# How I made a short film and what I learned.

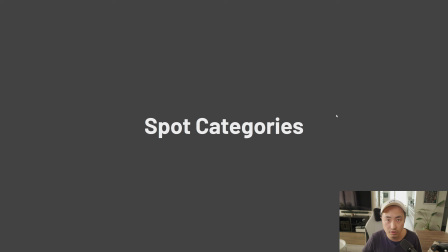1239s
And from there on, I started to break these things out into different spot categories and just having a real think about like what kind of spots are there.
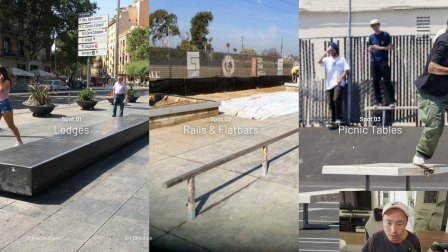1247s
So we have some ledges, some rails and flat bars, picnic tables.
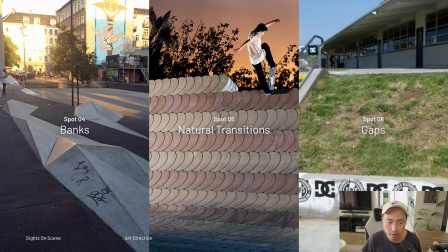1251s
We got some banks. I did some explorations on this, I think, but it just didn't fit the overall film. But you can see like where a lot of the inspiration came from this research. And here's some more.
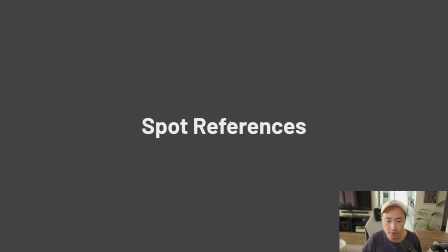1268s
And then from there on, I dove even deeper and took a look at some specific spot references that I thought was interesting or that I thought would fit this narrative that I had in mind.
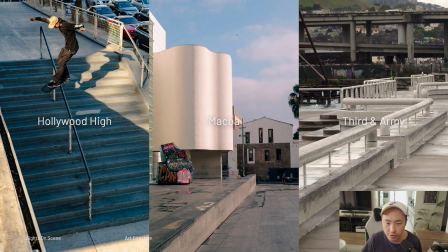1279s
So we have some legendary skate spots here and some different references.
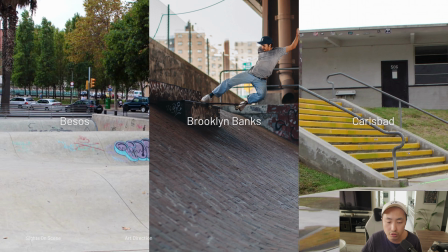1284s
But yeah, that was kind of how I approached the research behind this project. So moving on to some design explorations.
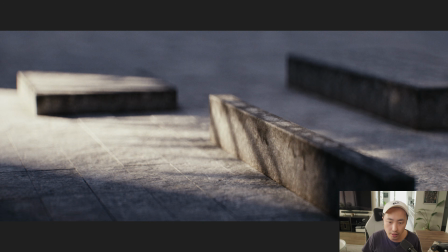1291s
So this is actually some of the first frames that I did. And this was pretty useful to do very early for me, just because I did have the initial idea that I wanted to do something with skate spots and how that experience is like as a skater when you first start to skate.
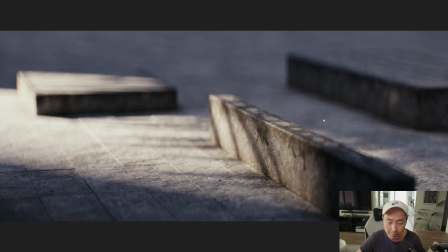1306s
But I wasn't sure necessarily if I could make it look the way that I imagined in my mind.
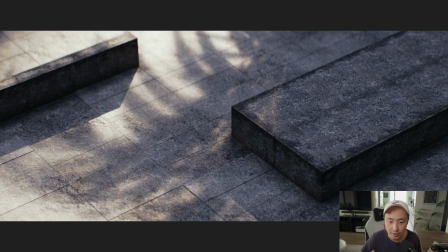1313s
So this served as a proof of concept for myself, really, to see if I could actually pull this off.
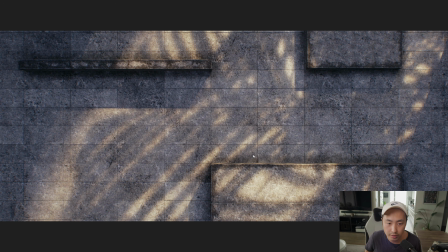1318s
And in this case, these environments actually ended up in the final film, as you've seen.
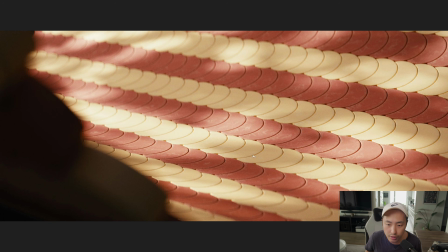1324s
Here's some early explorations on the textures for the wave, pretty close to what ended up in the final film.
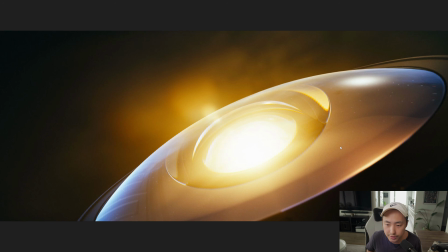1331s
And here's in regards to that initial concept I had for the discovery phase. So we have this lens that was going to shoot up some beams of light,
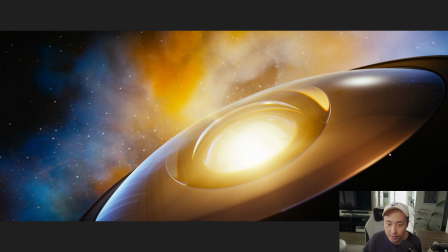1340s
but you can see how it kind of got a bit too spacey and like outer worldly. It's strayed away a bit from that raw and like real aesthetic that I wanted.
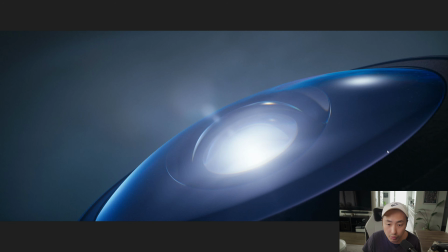1350s
So that's why I moved away from this. But always fun to explore. And you never know where it's going to take you, really.
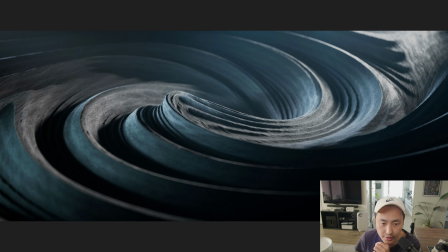1356s
Yeah, some more explores here, still very abstract. It just wasn't where I wanted to take this film, so that's why I abandoned it.
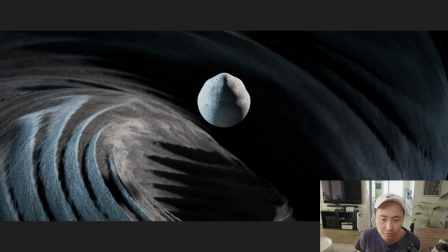1364s
So I had this idea of this single seed that sort of ripples out throughout the film.
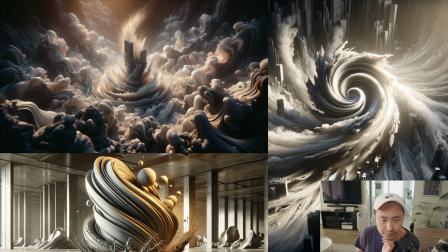1372s
Did some more explores on that. Also did a little bit of slop here.
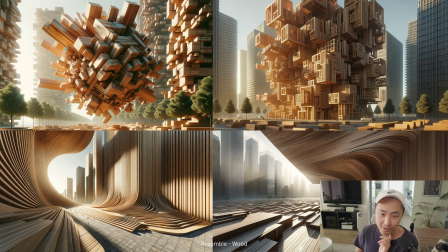1379s
Gotta try some slop. This was very early on when Midjourney was out, I think, so I just had to go with it.
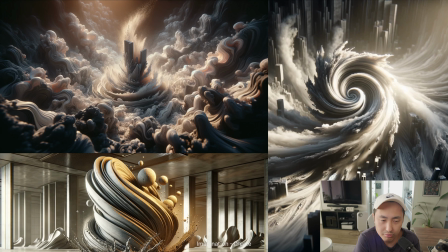1384s
But yeah, none of these really spoke to me, really. I mean, it's cool, I guess, but it was just too abstract to, I don't know. It's just something about Gen AI that just doesn't really feel right.
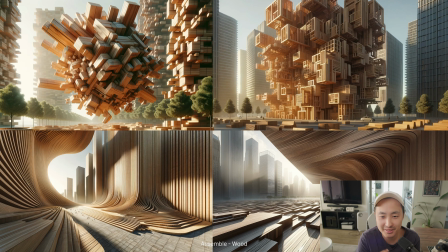1398s
It just doesn't have any soul. I think that's the issue. It's made by a machine, doesn't have that human touch, I suppose.
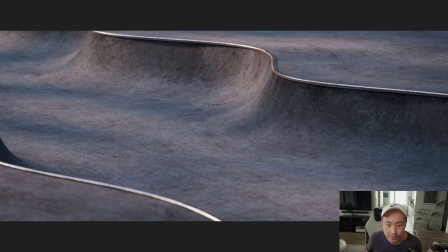1406s
Either way, fun to explore. And then here are some other early frames of the category in terms of natural transitions.
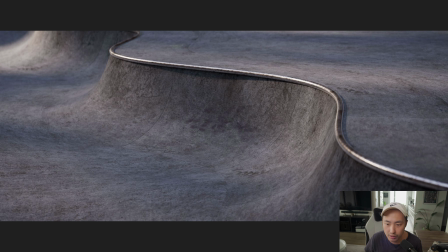1415s
So I started out making these frames, but I kind of moved away from this because it just felt too much like a skate park, and I wanted it to be grounded in like actual real urban environments. But yeah, some explorations of that.
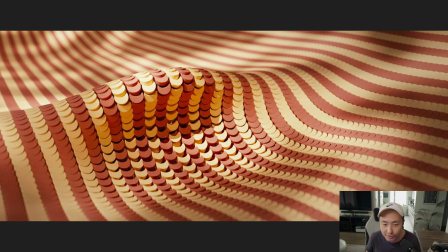1427s
So I moved into this, which is still very abstract, but it was a direct reference to a spot in real life.
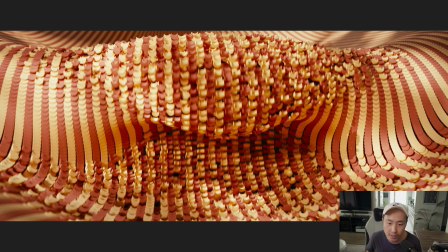1435s
So that kind of hit the mark for me.
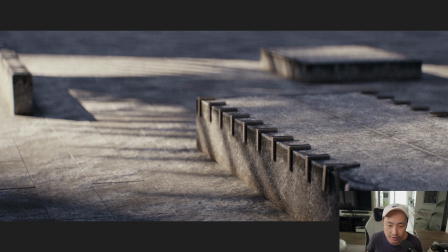1438s
And here you can see some further evolution of that, adding some leaves, taking a look at some skate stoppers, and then, yeah.
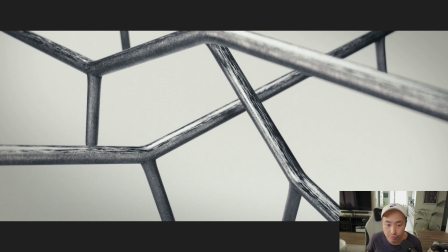1445s
And these are some early explorations on how the rails would look, essentially just some look dev of the rails.
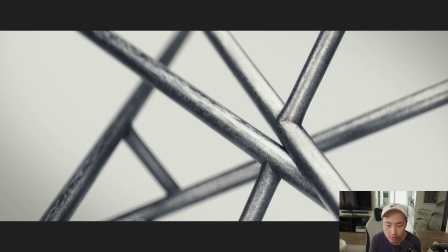1452s
And I found that was pretty useful to do early on because these shapes are so simple and basic. So I kind of realized that the texture and the lighting was going to have to do a lot of the heavy lifting. So that's why I made sure that,
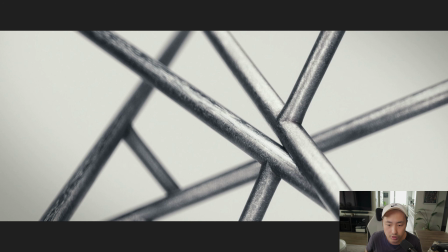1468s
I put as much detail as I could into the textures and just try to make it feel as a real object that you would skate.
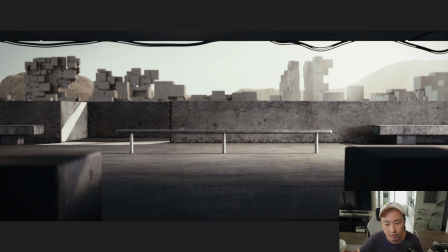1476s
And then I moved this into an environment, but again, this felt a bit too architectural, a little bit too abstract and sci-fi almost.
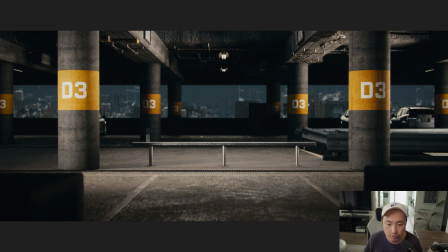1484s
So I took it into this environment instead.
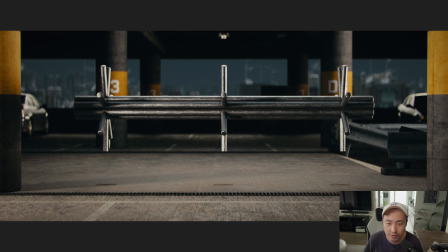1486s
But then this felt a bit too dark and a bit too much like a Batman movie or something.
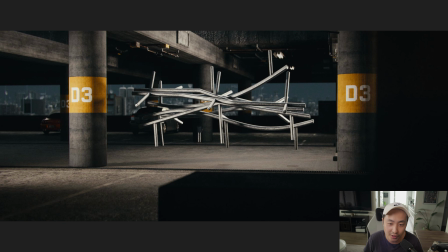1492s
I don't know. So I kind of moved away from the darkness and into more of a daytime scenario.
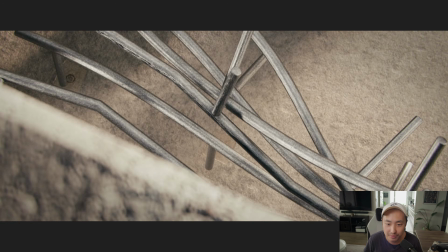1497s
And this is kind of where it ended up in the end. And then some explorations into the stairs.
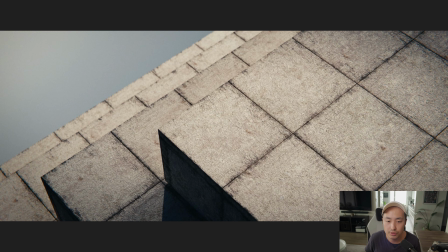1502s
And I think if there's one thing that I would redo if I would do it all over again,
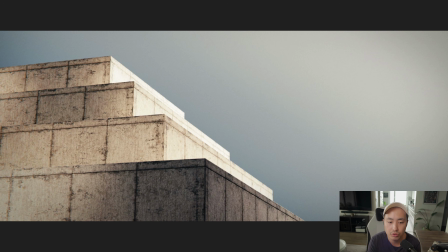1507s
is to try and hit that mark in terms of communicating this feeling of how big these objects actually feel to skate, because I think that is missed a little bit. But there's always things to improve and expand on.
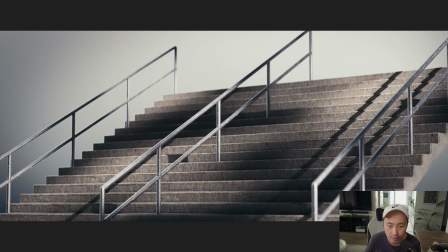1520s
And then some look dev on the final stair.
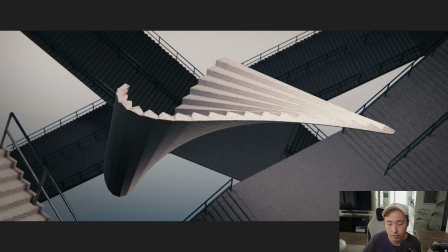1524s
So I did do some explorations on like how this could evolve and animate, but I just felt that again, like the more I twisted things and the more I deformed things, you kind of lost the recognizability of it.
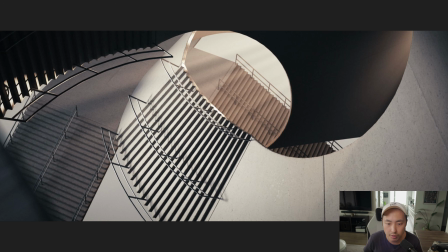1538s
So I kind of moved away from this world. Well, I kept some elements of it, but in the end, it kind of had to feel more like an actual staircase.
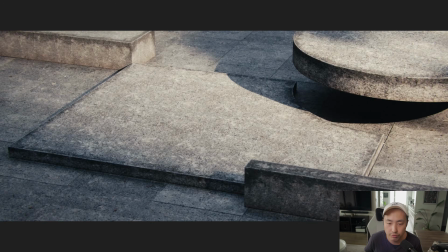1547s
And here's just some final production frames. So I'll just skip through this because we've already seen it.
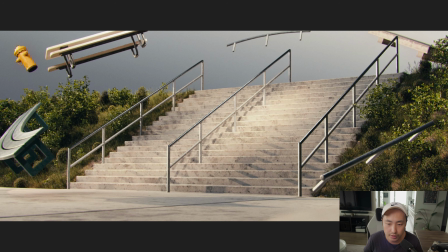1553s
But you can kind of see that, the staircase, this is where that ended up as a final frame. So to wrap this up, I'm just gonna go through some of the could'ves, should'ves, and didn'ts. And the first thing is to write it down.
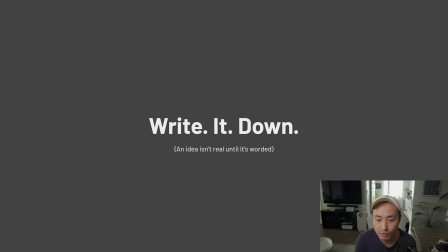1567s
What I mean by this is to make sure that you actually write your initial ideas down and that you have a space for this. And it can be something simple as Apple Notes or an Obsidian Vault or whatever have you. But make sure that you have an easily accessible space for this so that when ideas come, you can just drop them into a memory bank and then they're there to bring out whenever you need them.
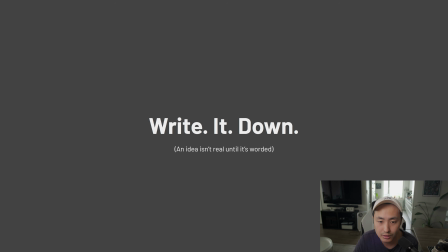1586s
So what I like to do in the beginning is to just treat ideas as just that, an idea, and not the idea.
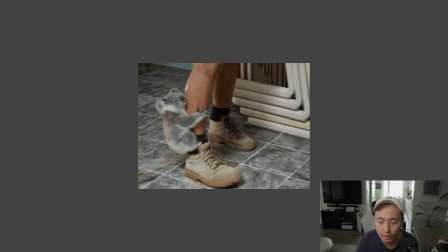1592s
Because I think it's really easy sometimes as well to get attached to an idea, and then it turns out as you're working through the concept and everything that it doesn't really hold up.
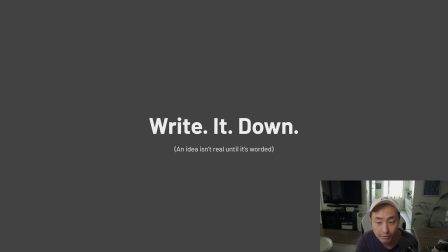1600s
So the enemy isn't really a bad idea, it's the vague idea that feels complete in your head, but breaks when you try to say it. So once you have all those ideas, or once you have the idea that you feel confident enough about, I think it's really useful to start from the back. And what I mean by that is to make sure that you define an objective and a purpose if you have one.
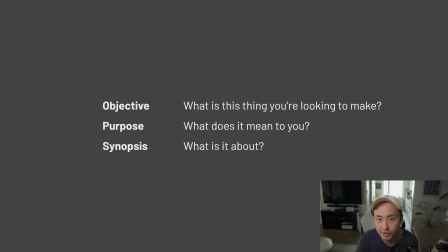1619s
So for the objective, the question you can ask yourself is, well, what is this thing that you're looking to make? And try to make this as clear and concise as possible. Maximum 2 sentences, preferably 1 if you can. And then in regards to the purpose, ask yourself, well, what does it mean to you, if any? This is something that's going to make sure that you're actually on track on what you're actually creating.
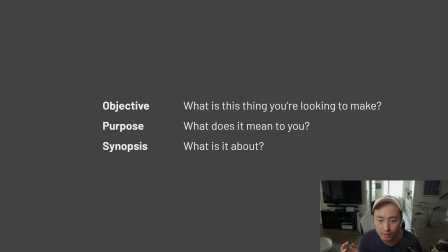1638s
When it comes to personal projects, I don't really think it necessarily needs to have a deep purpose. It could be as simple as wanting to learn something new or wanting to get into, particle simulations or get better at animation.
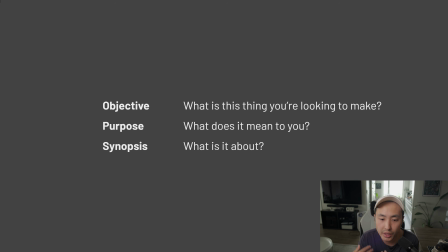1650s
But what I do think is it can be a really strong motivator. And in my case, writing down the synopsis is something I should have done way, way earlier, because that's something that you can actually measure against and make sure that when you're looking at the edit and everything,
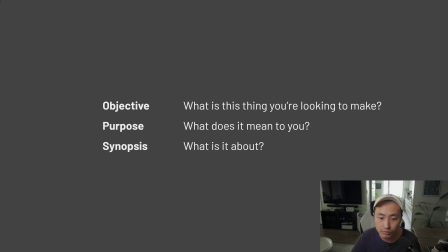1664s
that it actually aligns with the story that you've already established. Sketch it out.
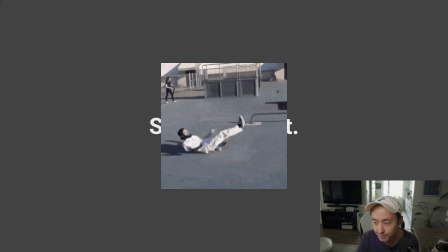1670s
I think this is a pretty important time saver, so fail fast, save time. Whenever you can, rely on play blasts, references, mood boards.
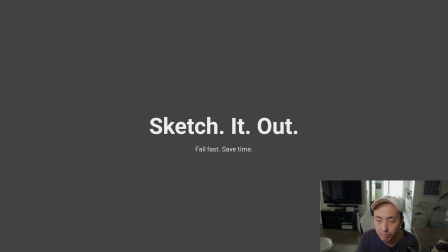1679s
It can be storyboards as well. With style frames, it can be a very good motivation boost, but it does take a little bit more time to build out, obviously. But make sure that you actually sketch it out first before you commit to an actual idea.
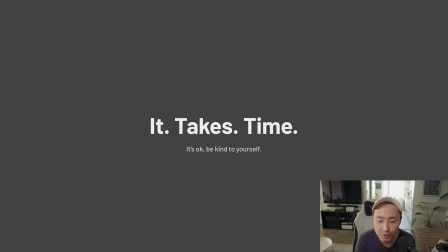1694s
It takes time. And the reason why I put this in here is because in this day and age, we have all of these social media platforms and algorithms that constantly makes it feels like we have to push things out on a daily occurrence. And sure, you can do that. That's totally fine.
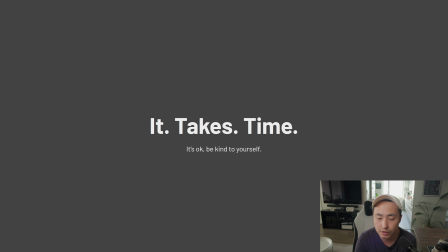1709s
But I do think that it comes with a little bit of a danger in terms of making sure that the creative process is as good as it possibly can be. I think that any great work requires time, no matter what the process or the tools that you're using.